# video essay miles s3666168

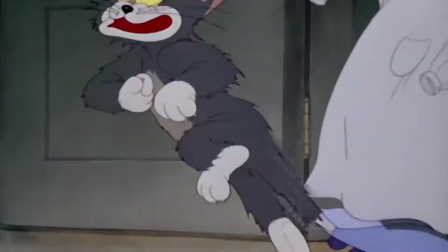Traditional 2D animation is a very expressive way to give visual enjoyment to audiences.
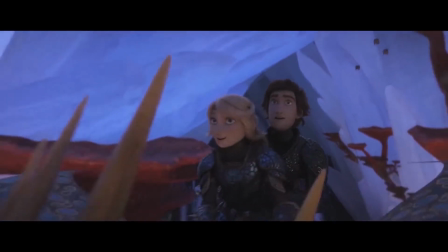With 3D animation becoming popular in the animation industry, 2D animation has been abandoned by many companies.
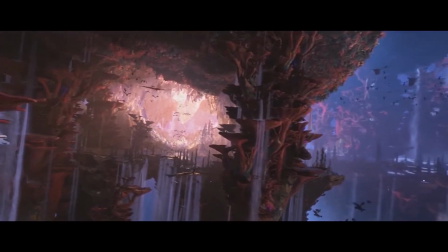So people started to compare 2D animation with 3D animation.
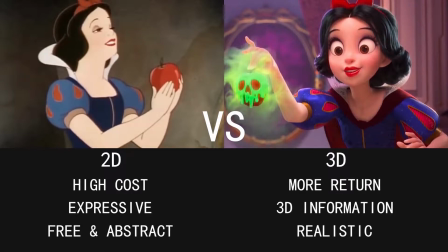Some animators point out that 2D animation is more expressive than 3D animation. Some people argue that the cost of producing a traditional 2D animation is too high and may not able to gain enough return.
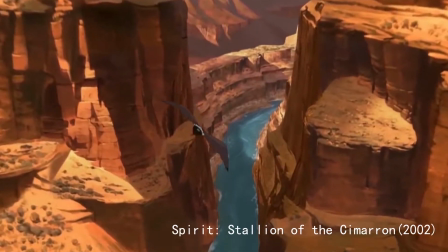So to create more possibilities in 2D animation, animators try to introduce 3D information to 2D animations.
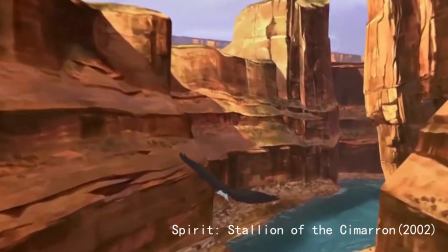Combination of 2D and 3D animation becoming a new trend in animation industry.
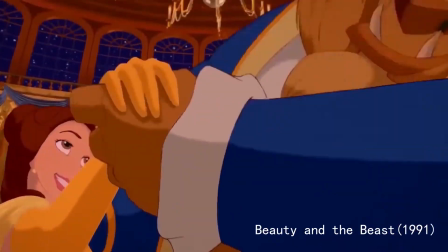As a 2D animator, I'm going to explore the techniques of creating 3D scenes in 2D animations.
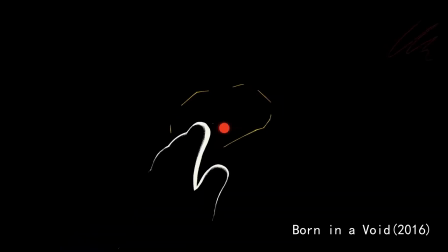The first method is about the use of camera. Take this animation called Bone in a Void as example.
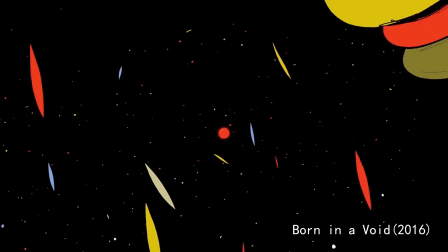This movement here created a depth for audiences by zoom in and zoom out.
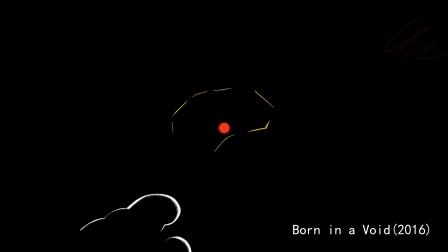We can imagine there is a z-axis exists in the canvas.
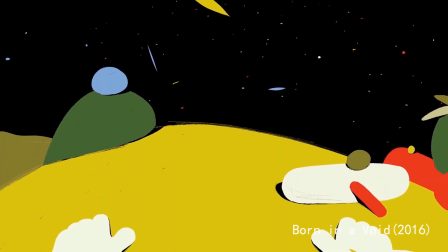The rotation of the camera is also an example of 3D usage.
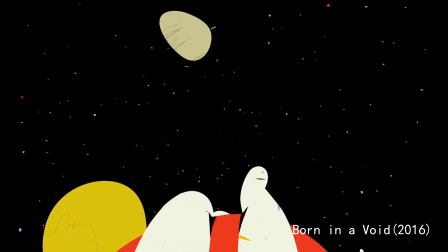It creates a feeling that the surrounding environment is in 3-dimensional.
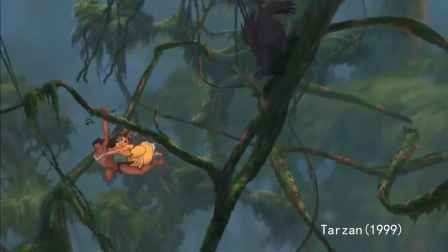Another great example we can find here is Disney animation called Tarzan.
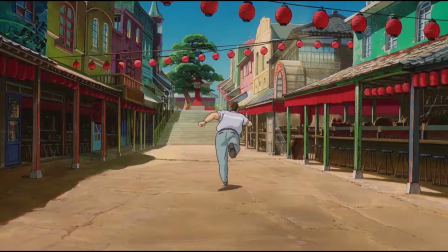The second method is perspective, which always used to present buildings or machines.
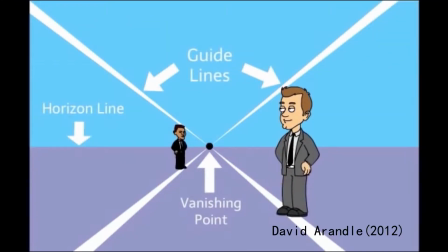An Australian professional animator, David Arendo,
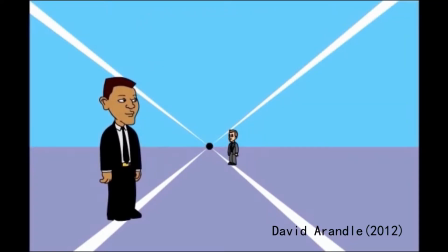introduces a method which is one-point perspective to help us understand the principle.
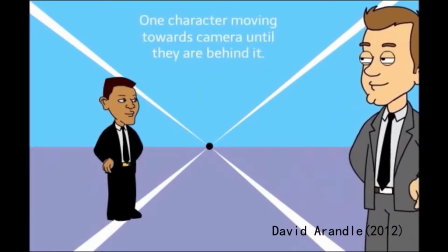Character movement need to follow these guidelines so that it will create depth in the frame.
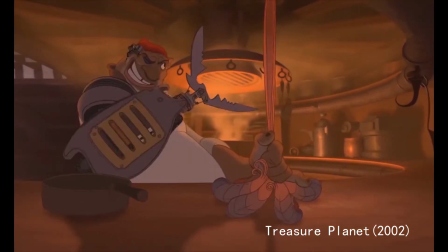Another very important technique is converting 3D to 2D. Let's look at the first example, John Silver's 3D armor in Treasure Planet.
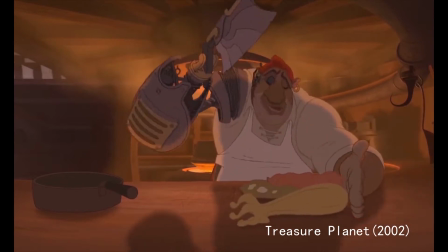This kind of complex 3D objects are difficult to present by 2D drawing.
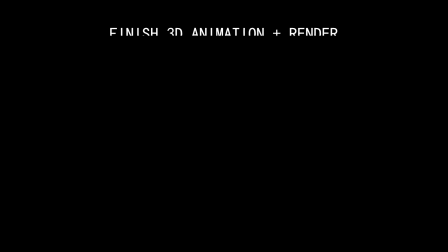Lester Banks, a graphic designer, introduced the way of merging 2D with 3D animation.
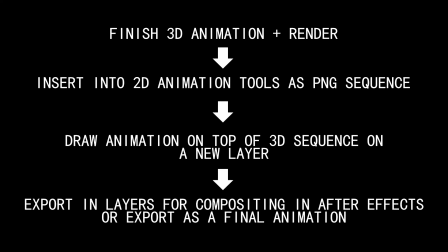We need to finish 3D animation first, then render it out as PNG sequence and insert into 2D animation tools like Flash. Then we can draw animation on top of the sequence and export as final animation.
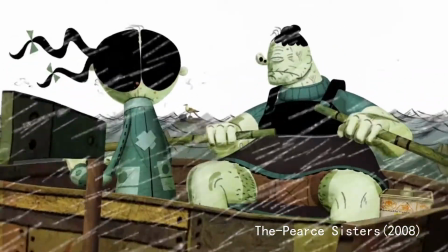A 2D animation made by Louis Cook called The Pearl Sisters used lots of these techniques. I made some tests of movement of fish swimming in my 2D animation.
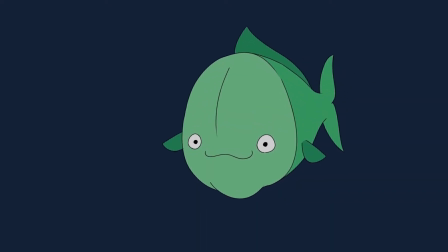The first simple test is about a fish swimming toward the audience and then turn around.
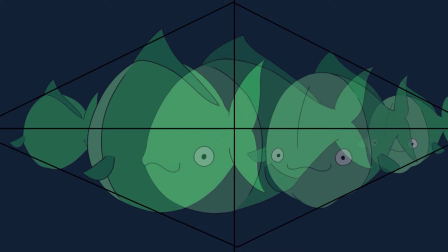Combined with the camera movement, it shows a full-length shot of the fish swimming past the camera in these frames.
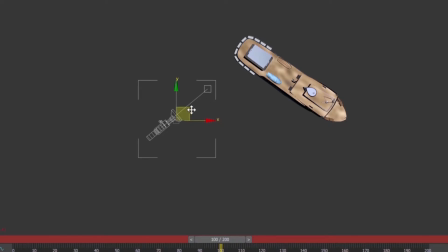In the next test, I explored the technique of converting 3D to 2D. I put a sunken shape in the scene. I made a 3D animation which is the camera moving close to the shape in 3D Max.
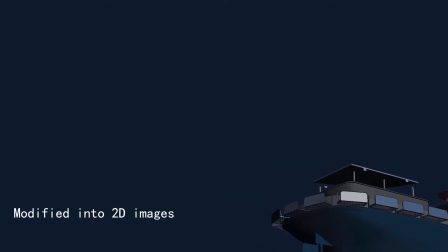I simply add some modifications in each frame to make the 3D images look more like 2D images. I chose a looped movement of the fish swimming as a character and put it in the place where the 3D camera was.
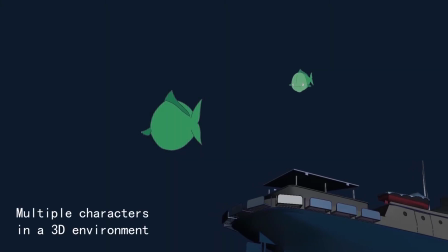I also want to test how multiple characters respond to this 3D environment,
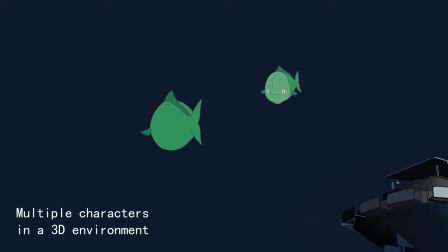so in last test, I put another fish into the scene.
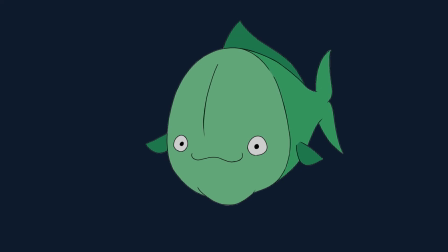In conclusion, the techniques of creating 3D scenes in 2D animation is abundant and easy to learn. The unique 2D style is still irreplaceable.